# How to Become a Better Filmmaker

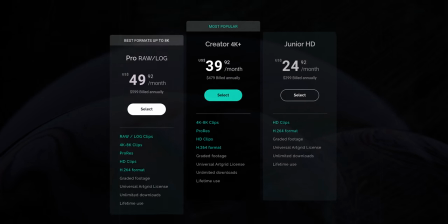(7:22)
For $40 a month, you can download it in 4k and 8k and for 50 a month you can download it in 4k and 8k in log and even sometimes raw i use their footage on a bunch of different projects for a bunch of different reasons whether that's adding some spice with a cool
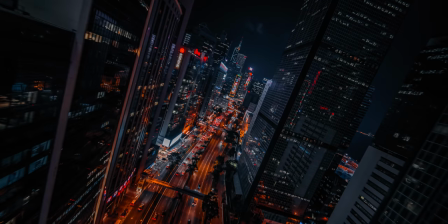(7:39)
overlay getting a shot that i wouldn't have been able to realistically get
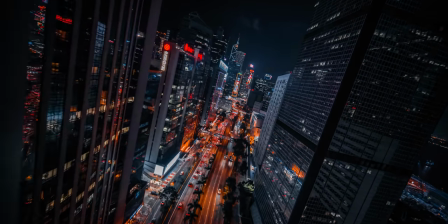(7:43)
myself or even just adding in something that i forgot to get on
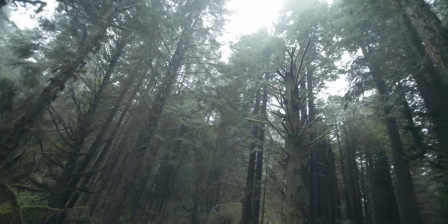(7:48)
location this is a 12 mile hike my brain is kind of turning to goo and I'm only halfway in so I'm sure something is gonna get left behind at some point but artgrid is always there to help out and they're also just a big supporter of this channel so thank
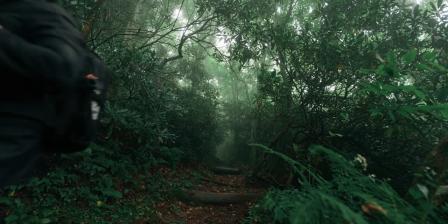(8:04)
you artgrid and if you want to try it out for yourself there will be a link in the description of this video you can sign up through that link to get
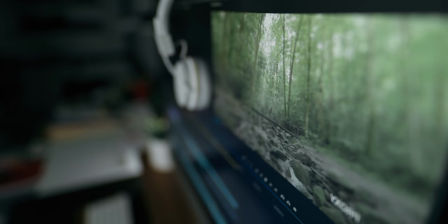(8:11)
your first two months completely free so now we are back in the editing bay I am chopping up this video as we speak, a little meta, but stay with me here because I want to talk to you about editing,
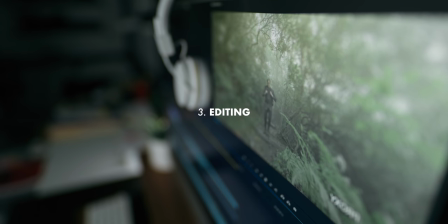(8:22)
like editing at its most basic.
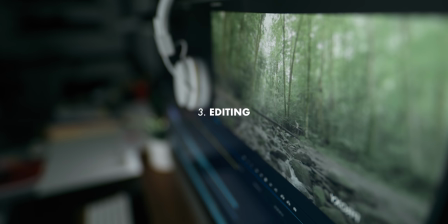(8:25)
Strip out all of the fun stuff, the transitions, the effects, literally just like how you cut your clips. There's nothing fun and flashy about this, but it's so incredibly important and there's so much more to it than meets the eye. Now, ultimately, I would break this down into a few different key components, one of which is the broader big picture, how you structure the different sequences of your edit and how you kind of organize the piece as a whole. Zooming into the timeline a little more, this is also about which clips you choose to include in your timeline and how you order those clips to make sense, make them a cohesive story and progression through the video. And finally, to get even more detail than that, editing is about how you cut those clips, where you move from one clip to the next in order to maintain continuity and pacing and flow.
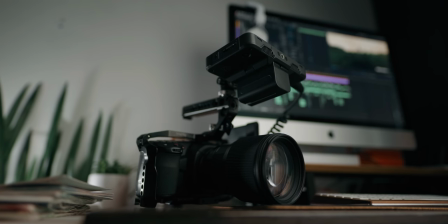(9:19)
The intro to this video is a good example.
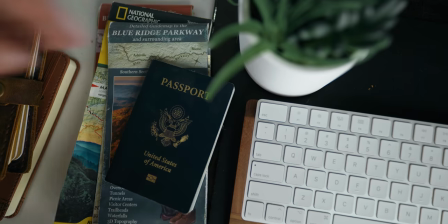(9:21)
It took me a lot of time and little tiny adjustments to put that together and not because of like the transitions and the effects,
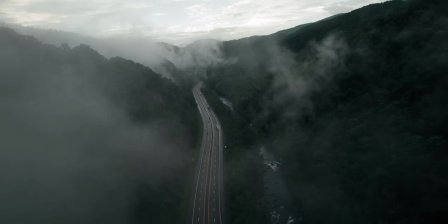(9:30)
but because of just the basic edit, which clips I wanted to use and how I wanted to cut them together.
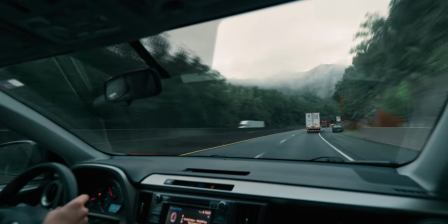(9:36)
The intro has to do a few different things at once.
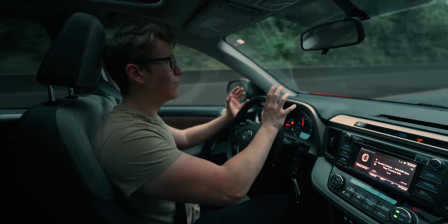(9:40)
On the most basic level, it needs to get us from this desk to the trailhead of the the hike that we're doing throughout the video.
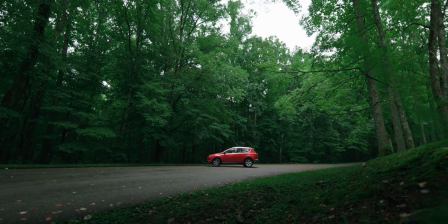(9:46)
It needs to show the progression and the process of getting ready and going out on that shoot.
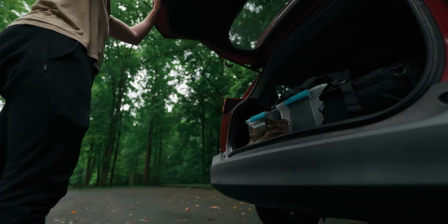(9:54)
But at the same time, it needs to set up the premise of what I'm talking to you about in this video. It needs to establish what the video is about. And that's why I'm choosing certain clips. When I'm talking about getting cool shots, I put clips of the drone on screen. When I'm talking about a certain type of filmmaking, we put the camera on screen. I'm talking about flashy editing. let's put a shot of the timeline on the screen. And probably the trickiest part in this case is that an intro needs to be short and to the point. The sequence couldn't drag on too long. So probably 80% of the drone shots that I filmed didn't make it into the intro.
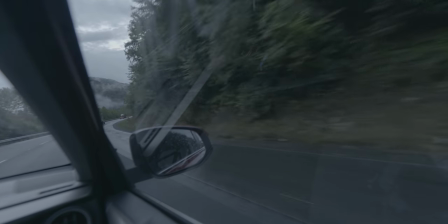(10:32)
A lot of the stuff that I shot in the car, kind of getting ready to go out on the hike, cut that stuff out, would have made it too long. Those decisions are the ones that are really the backbone of good editing. Which clips are you deciding to use how are you ordering them and how are you cutting them together and finally this is going to be a surprise to absolutely
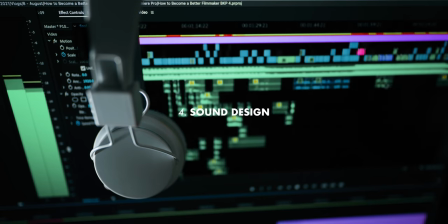(10:51)
no one let's talk a bit about sound design and here's the great thing about sound design right plenty of people just skip it just don't even try and even then most people still aren't really sinking their teeth into it and getting its full potential out of it for their films so just by showing up you're already ahead i've made like seven or eight different videos all about sound design. So I'll link my playlist up here so you can go learn all about it there.